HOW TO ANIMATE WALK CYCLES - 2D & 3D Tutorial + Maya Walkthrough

Hello and welcome to Skitty Animates. I'm Skitty and today I'm going to teach you everything you need to know when approaching making walk cycles. And with that out of the way, let's get started.
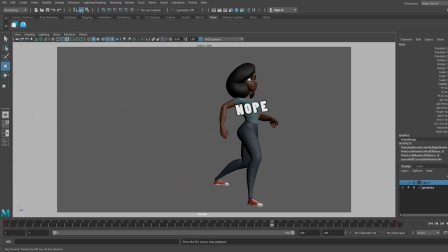Before we dive into Maya and start blindly animating, it's important to understand the how of what we're doing first. Most people try making walk cycles pretty early on when they're learning animation because it's considered a basic to a degree, but don't feel bad if it turns out looking terrible on your first go or even the fifth. Cycles are hard even for experienced animators, myself included. We always want to start with a foundation, so let's figure out how to create a generic walk cycle as our base and then build on it from there.
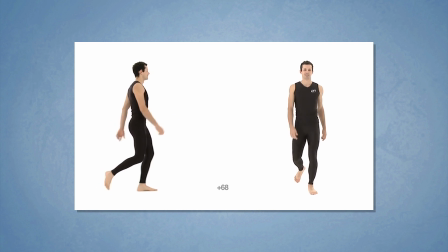Usually I advocate for using live-action footage as reference, but when building the base foundation for walk cycles,
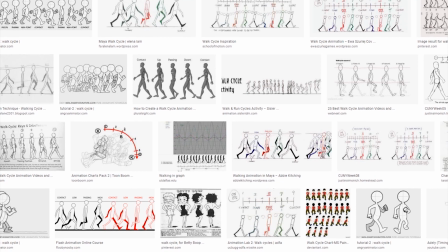there are plenty of adequate hand-drawn charts online to reference for the key poses.
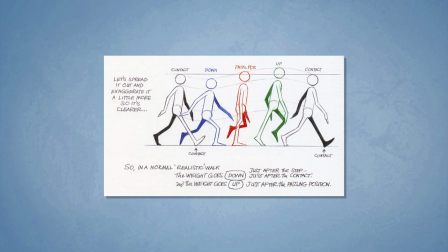This chart from the animator's survival kit, which is personally my favorite animation textbook and I'll leave a link in the description to where you can grab yourself a copy, is what I like to use as my base reference.
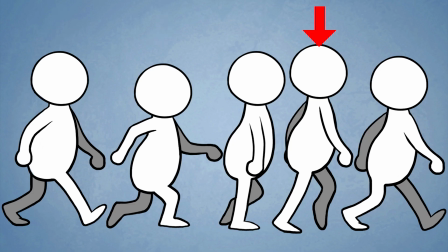So, where do we start? Well, technically we could start at any of these keyframes since the cycle will always loop back around, but what seems to be the standard, and also what I find the easiest, is to start on the contact position.
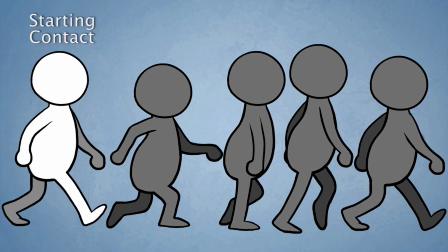The order of operations would be starting position, aka the contact,
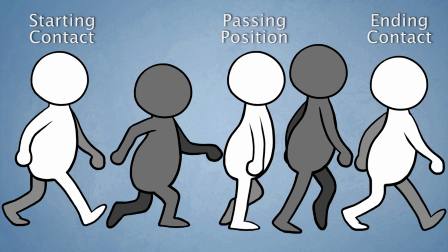the ending position, aka the next contact, the passing position, down position, then the up position. This structure should feel familiar to you if you animate using the pose-to-pose method since it's broken down the same way.
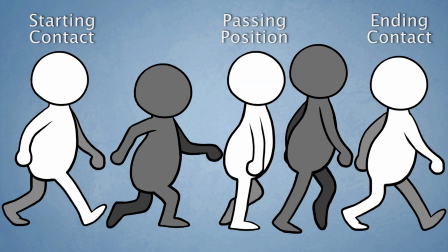We're making a starting pose, an ending pose, the main in-between, then a breakdown on either side of the in-between. The contact position we're starting with is the first frame where the foot makes contact with the ground.
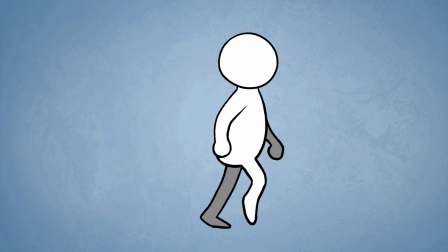Think of walking as consistently falling over and catching yourself.
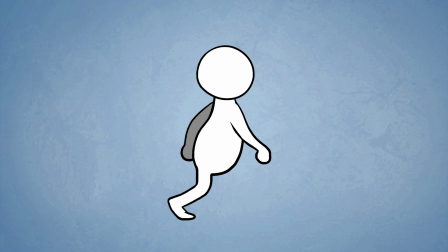In that regard, the contact position is where the body really would start falling if that foot wasn't there to take the energy away. The contact leg is still straight at this point since it hasn't taken the weight of the body from the back foot yet, and the back foot's heel is off the ground.
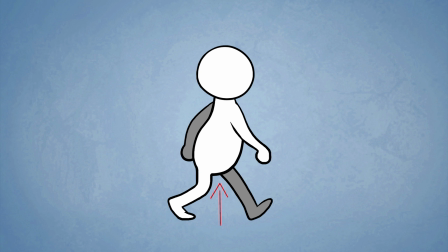Center of gravity, which resides in the pelvis, is center between both feet, and the majority of the weight is in the front of the back foot. Whichever leg is forward, we counterbalance by putting the opposite arm forward.
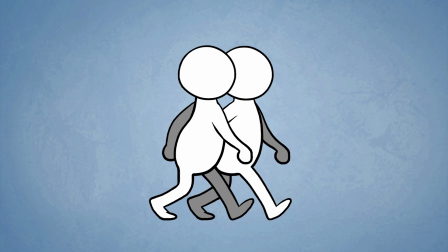Next we make our ending pose, which for a generic cycle should look identical to your starting position, except mirrored. Now we can move on to our passing position, the main in-between.
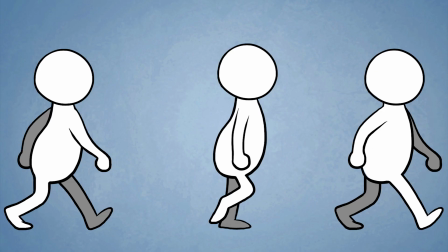This is the pose where the back leg passes to become the front leg, and the hips are slightly higher than on the contact position. The newly considered back leg is straight, the knee is locked to support the body weight on its own, and the foot is flat. The arms are also about to pass or have just barely passed. As long as you keep the arms in that range, you'll be fine.
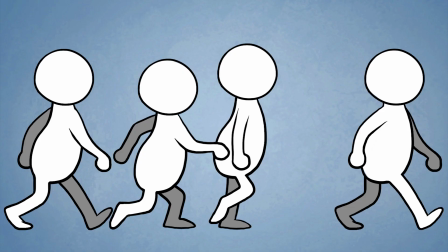Next we can move on to the first breakdown pose, the down position. This is where we need to feel the impact of the weight transferring to the new front leg. The contrast between the straight leg on the contact position and the bent leg on the down position is what's going to make or break the weight's believability of your cycle.
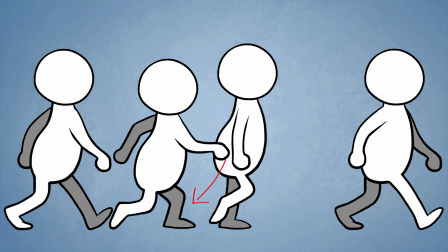The lower part of the front leg and the flat foot should make a 90 degree angle, roughly, depending on your rig's proportions, and the arms will be at the widest part of their stride. We go down, arms go up. The back foot is no longer carrying the body's weight, and this is the last frame the toe should be touching the ground.
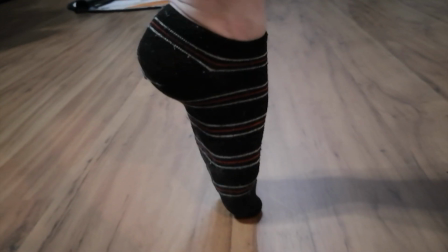Without any weight, the foot won't have any bend left in the toe, since it was a forceful bend driven by the ground. Now let's talk about the final key pose, the up position. This is when your character's hips are up the highest.
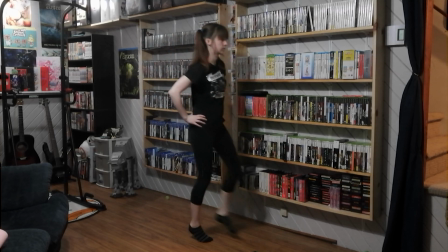We've pushed off the back leg, arcing the body up before gravity takes control and drops us back down.
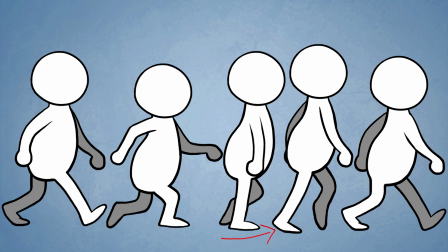Our height raises the planted heel off the ground, and we are the most off balance here. Thank goodness that other leg is going to catch us soon, am I right? The front foot is finishing its drag from the lift off and is moving to face forward again.
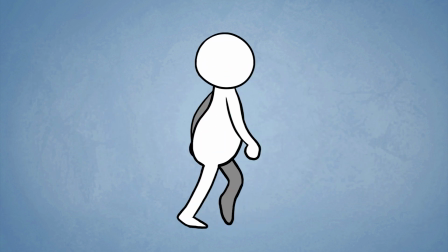Once those five key poses are done, we can make the remaining four poses to bring us back to our starting position.
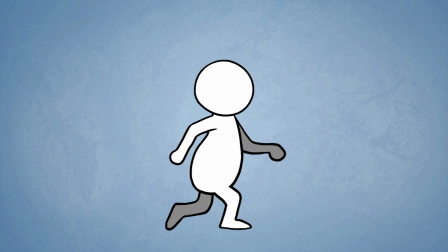Just repeat your down, pass, up, and contact again, but mirrored to the other leg.
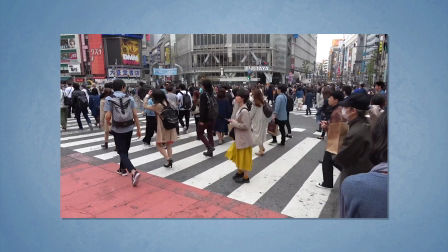Now we have our poses done, so let's talk a bit about timing. Every human on this planet has their own unique walk cycle.
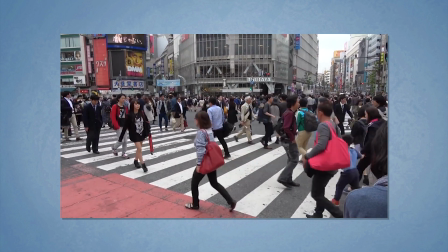Our walk is a defining feature that helps identify each of us. This is how we're able to recognize someone even if they're walking too far away for us to see their face. The general consensus is that we walk on 12s. What makes us unique is the movements themselves.